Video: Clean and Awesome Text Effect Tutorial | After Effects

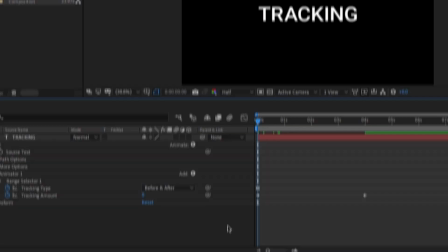Let me go with 50 so that if I just play it from the beginning, you have a nice tracking animation happening around the text.
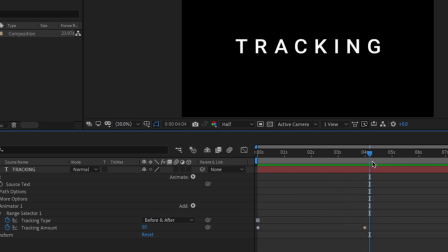So that is it. But this tracking animation is so boring that we don't have any kind of contrast or any kind of motion with the text. So I would like to add some scaling effect onto the text. In order to do that, you can take the playhead to the last frame where you have created a keyframe for tracking.
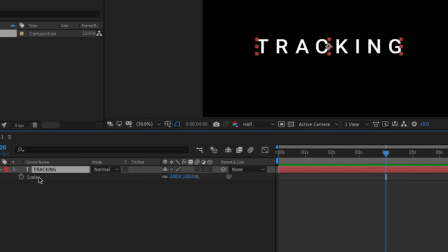Select the text layer. Hit S on the keyboard to open the scale option. You can click on the stopwatch icon to create a keyframe right here. Drag the playhead to the beginning. You can make it around 80%. So if I just play it, you have a nice tracking animation with some scaling effect onto the text.
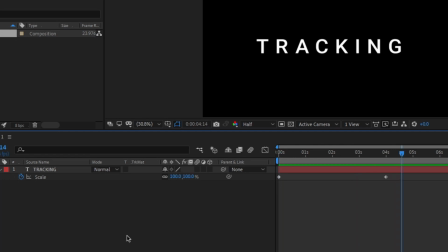But you cannot see the tracking animation keyframes right inside the text layer, right?
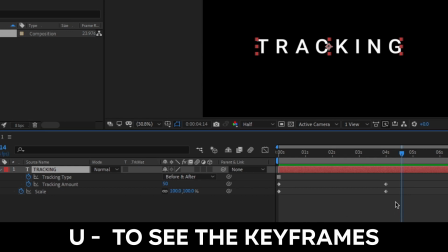So you can select the text layer, hit U on the keyboard, so that you have all of the keyframes which you have created available on the timeline, just like this.
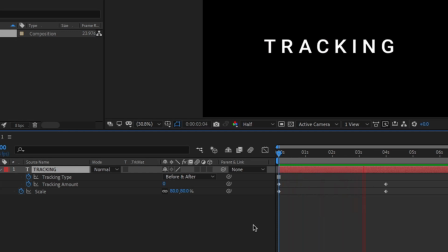But this tracking effect is itself boring because it doesn't have any kind of smooth text effect onto the animation. In order to do that, select all the keyframes, right click on them,
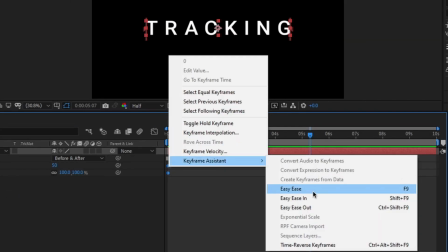keyframe assistant, and you can easy ease them by just selecting easy ease.
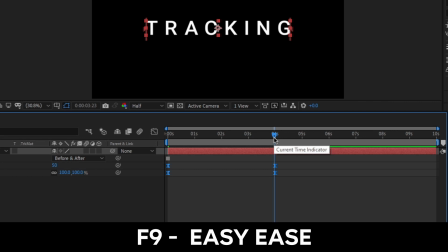Or if you want to have a keyboard shortcut, it is going to be F9 on any kind of keyboard, it may be Mac or Windows.
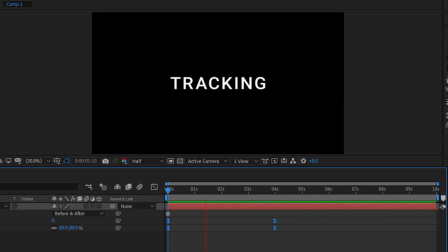So once we have done that, I just play it. You have a nice tracking animation happening inside the text effect, which is much more smoother than the text effect that we saw before making it easy ease. So that is how you create a tracking animation in Adobe After Effects for a text.
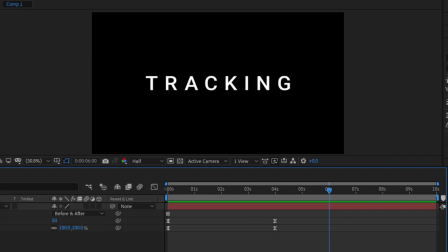But as I told you, we are going to create a transparent video layer of this particular animation so that we can add it on our videos.
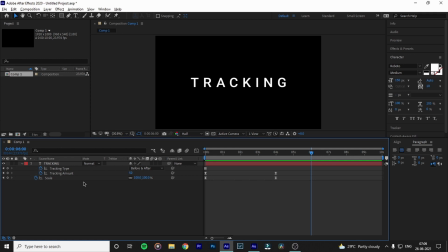In order to render this text effect as a transparent layer, hit Ctrl M or Command M on the keyboard if you use Windows or Mac.
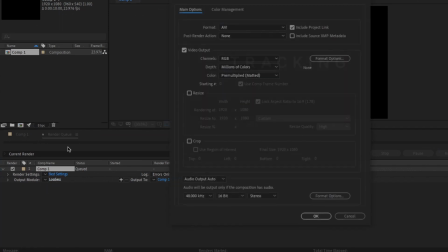Click on the output module lossless and change it as QuickTime.
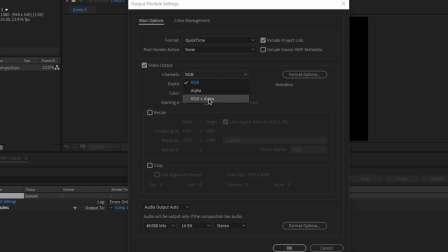And under video output, change the channels as RGB plus alpha. And you can leave the rest of the settings just like this.
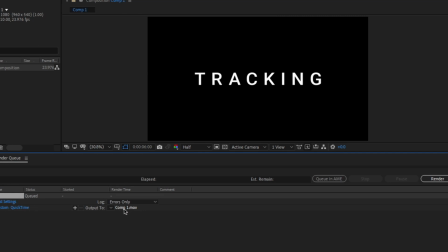And you can hit OK. Click on this output 2. I would like to save it here inside my desktop and hit save.
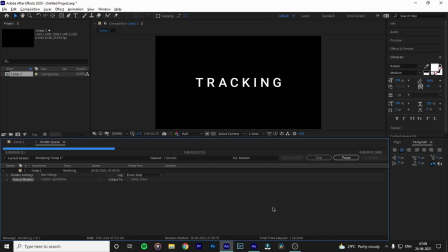And you can click render. It will render your file automatically according to your computer speed. So once you have rendered your file,
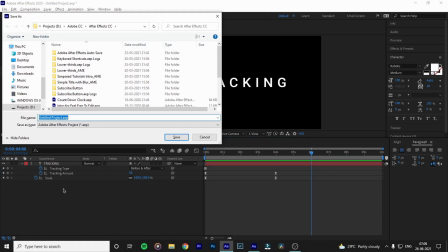you can just close the render queue window and you can save the project file by hitting Ctrl S or Command S, whether you use Windows or Mac, and you can save it in the location where you want. I'm not going to save it in the location, but instead I'm going to open a Premiere Pro project right here.
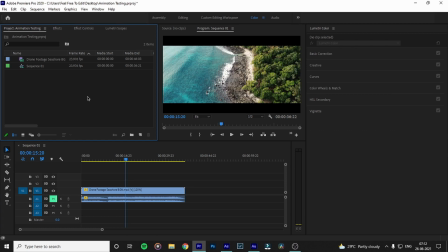Once I open a Premiere Pro project file, I would like to import my file that I have saved, just like this. And if I just drag it and place it, and there you go, the magic happens. It is a transparent layer which is working on a foreground inside Adobe Premiere Pro.
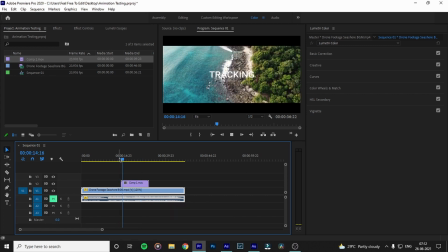As you can see, if I just play it back, you have a nice little animation going on with the tracking text effect as a transparent layer. This is pretty much similar for DaVinci Resolve, Final Cut Pro X, Avid Media Composer, any kind of video editor. So let me go with some end thoughts. So that is pretty much for wrapping up today's video. If you found this video more helpful, drop a like and comment below. If you guys are new for the channel, make sure that you subscribe and turn on notifications. I guarantee you that you will not regret it. Follow me on Instagram. The link is in the description. Kindly check it out. I'll be meeting you guys in the next video.